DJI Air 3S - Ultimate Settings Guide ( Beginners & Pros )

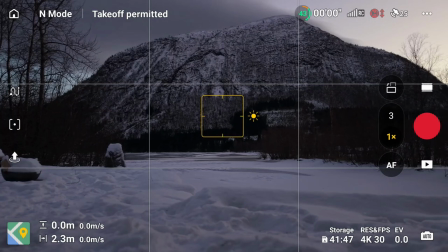You can do this by tapping the screen, this will bring up a yellow box, and then tap and hold that box to lock the exposure.
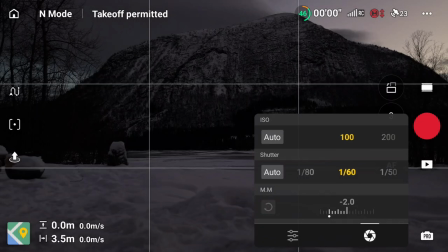But before you lock it, I advise you to expose correctly as I showed you earlier for the scene you're shooting in manual mode using the proper ND filter,
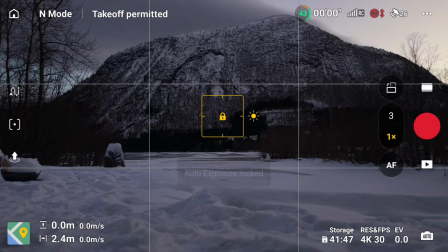then switch to auto and lock it. That way you get both the correct settings and the full dynamic range from auto mode without the settings drifting away.
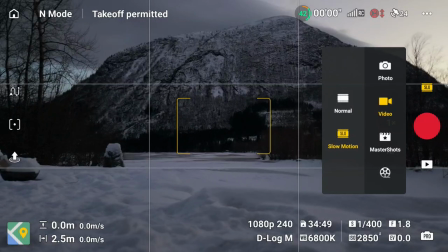Alright, so let's get you the best quality slow motion. So if we head into the slow motion section,
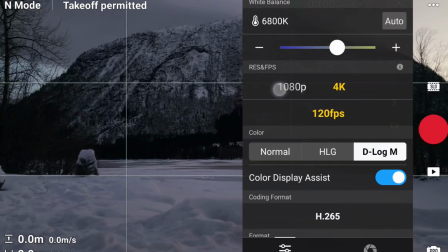here you can see that you can shoot either in 4k 120fps or 1080p 240fps for extreme slow motion.
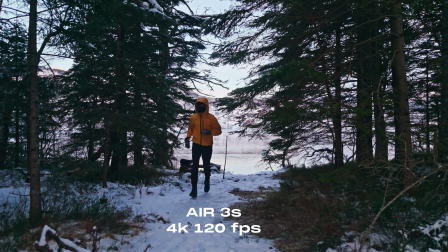Now I strongly recommend sticking to 4k 120fps as the quality is much better than
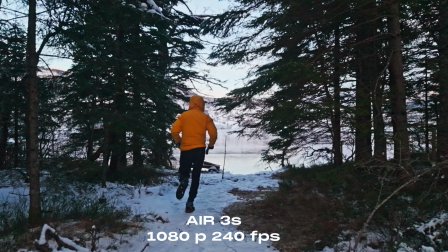the 240fps and it's usually more than enough for great slow motion.
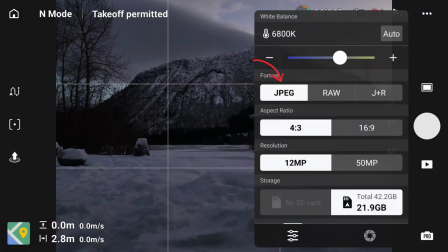Alright, so quickly touching on photography as well. Here you can shoot a regular JPEG if you do not want to edit,
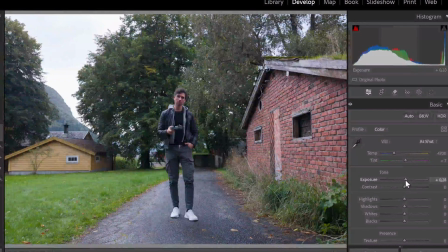but for maximum image quality you need to shoot in RAW as this gives you the most information to work with in post-production.
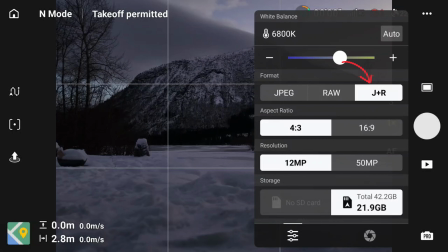Now you can also shoot RAW plus JPEG to have both options available.
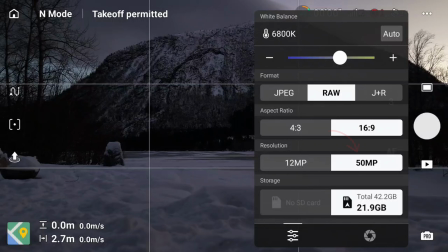I also recommend shooting with 50 megapixels as this gives you more room to crop into the photo in post with minimal quality loss.
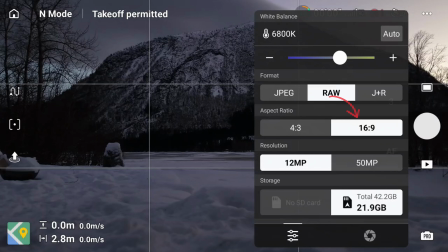And for the aspect ratio use 16 by 9 for wide photos like facebook covers but if you plan to post vertically on social media i
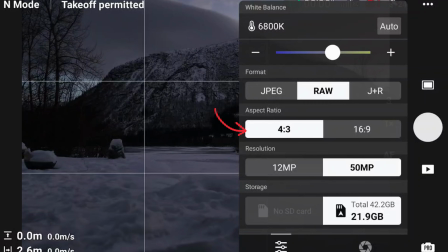advise you to use the 4 by 3 aspect ratio because this gives you a larger vertical field of view all right so let's turn on some features the
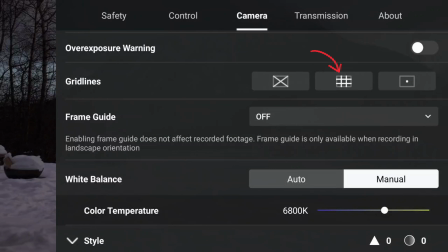first thing i advise you to turn on is the grid right below the exposure warning for better framing this is a great composition tool often used in
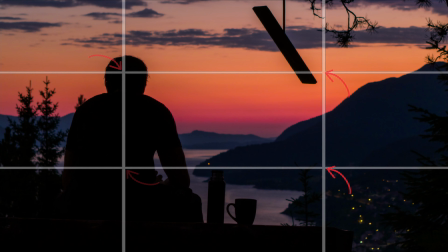cinematography to help you stick to something called the rule of thirds try placing your subject along the lines or intersections for a more balanced professional look.
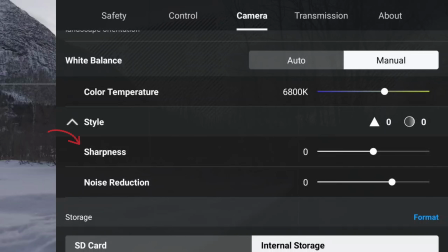Next up is sharpness. Now I like reducing this to minus two for a more filmic less digital look.
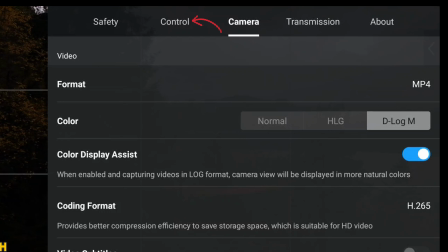You can still add sharpness in post later if you want to. Alright so next up we're heading into the most important section of today which is movement.
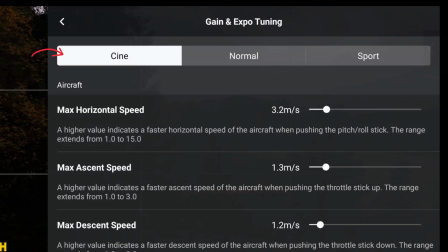First we're gonna look at cine mode. This is where we want full control over slow steady movement so make sure cine is selected.
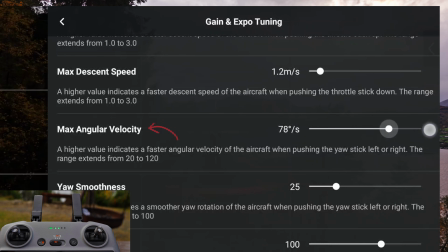And first up is max angular velocity. This will adjust how fast the drone rotates left or right.
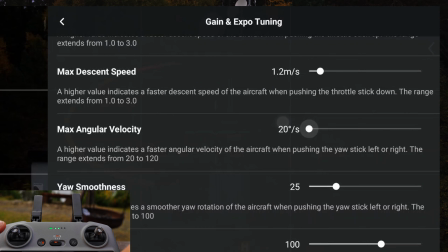I recommend setting this to around 20 degrees a second for a more controlled cinematic movement.
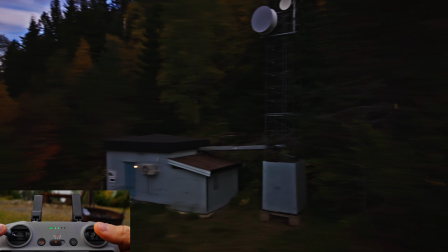Next up is yaw smoothness. These settings help soften your rotations, easing into and out of pans smoothly.
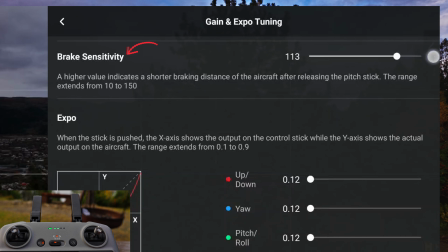I recommend keeping this somewhere around 20. Now the brake sensitivity controls how quickly the drone comes to a stop after you let go of the stick.
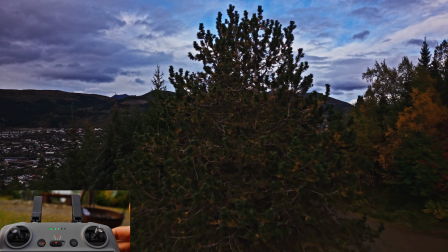So set this to around 100 for a more graceful stop instead of a jarring
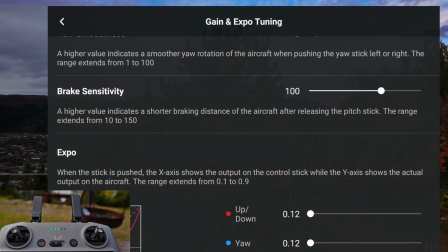break now for the expo settings these settings change how sensitive the
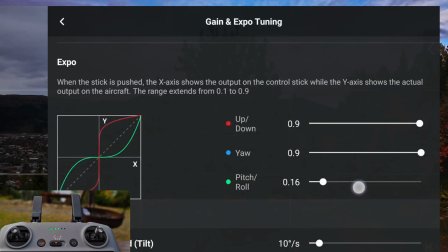sticks are so lower values make your movement smoother and more gradual higher value makes the drone react too suddenly which looks jerky so i always keep my
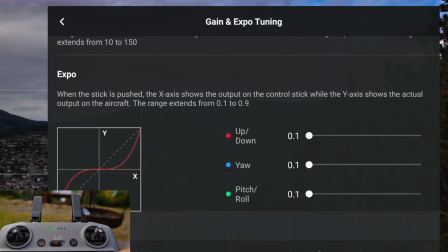expo values extremely low for maximum control okay next up we have max
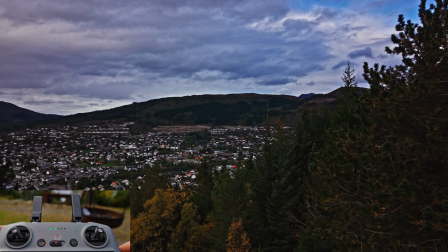control speed for the gimbal tilt this is also extremely important this limits how
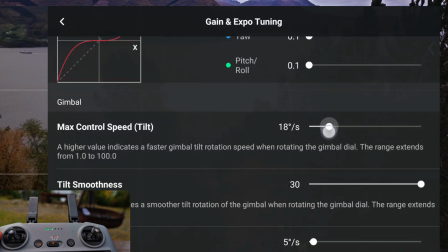fast your gimbal tilts up and down i keep this at 10 degrees a second to
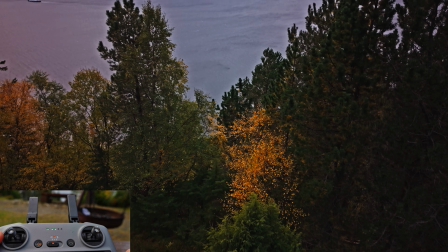avoid those fast aggressive tilts next to that we have tilt smoothness
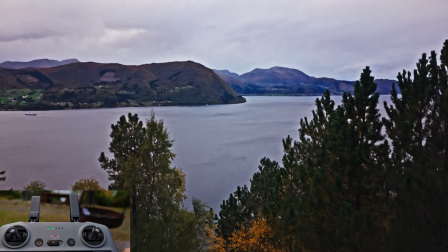this determines how gently the gimbal stops tilting after you let go of the wheel i like to max this out to get that smooth glide
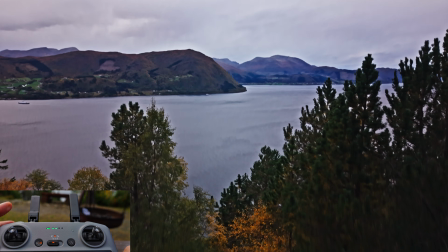in and glide out effect because you do not want your camera to slam to a stop mid shot now for normal mode i kind of like everything as
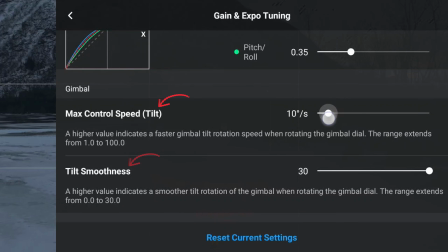they are at default the only thing i would change is tilt smoothness and gimbal tilt to the same value as in cine mode
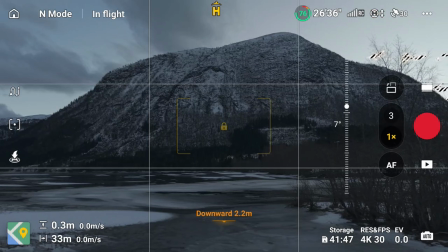and the same goes for sports mode I don't really capture cinematic shots in sports mode so I leave everything there at default as well.
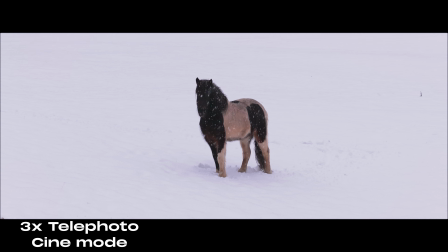So basically with this setup the way I do it is that I shoot in cine mode when I'm flying close to stuff and I want really stable smooth
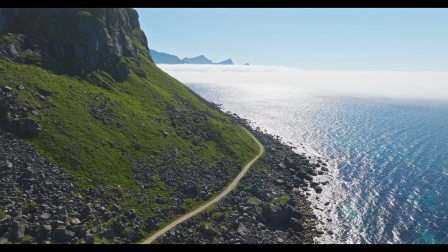cinematic shots and when I'm further away from the subject or higher up in the air or if I want more energy into a shot that
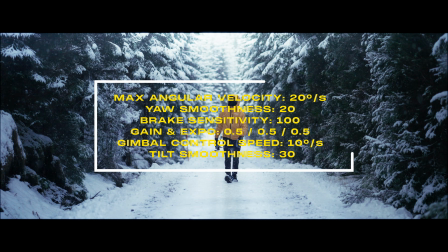is when I swap over to normal mode. Now keep in mind that these are the settings that I use and I prefer so I highly advise you to go out
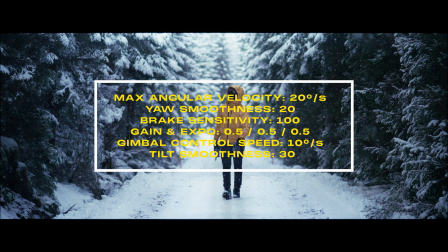and play around with this yourself but you can use my settings of course as a good starting point.
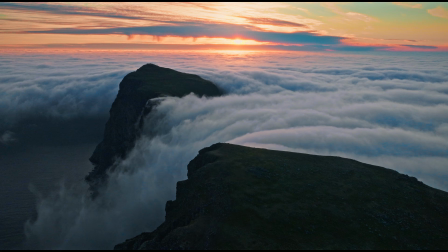Alright guys if you found this video helpful please drop a comment below and if you want more Air 3S or drone content in general I would appreciate it if you could smash that like and subscribe button.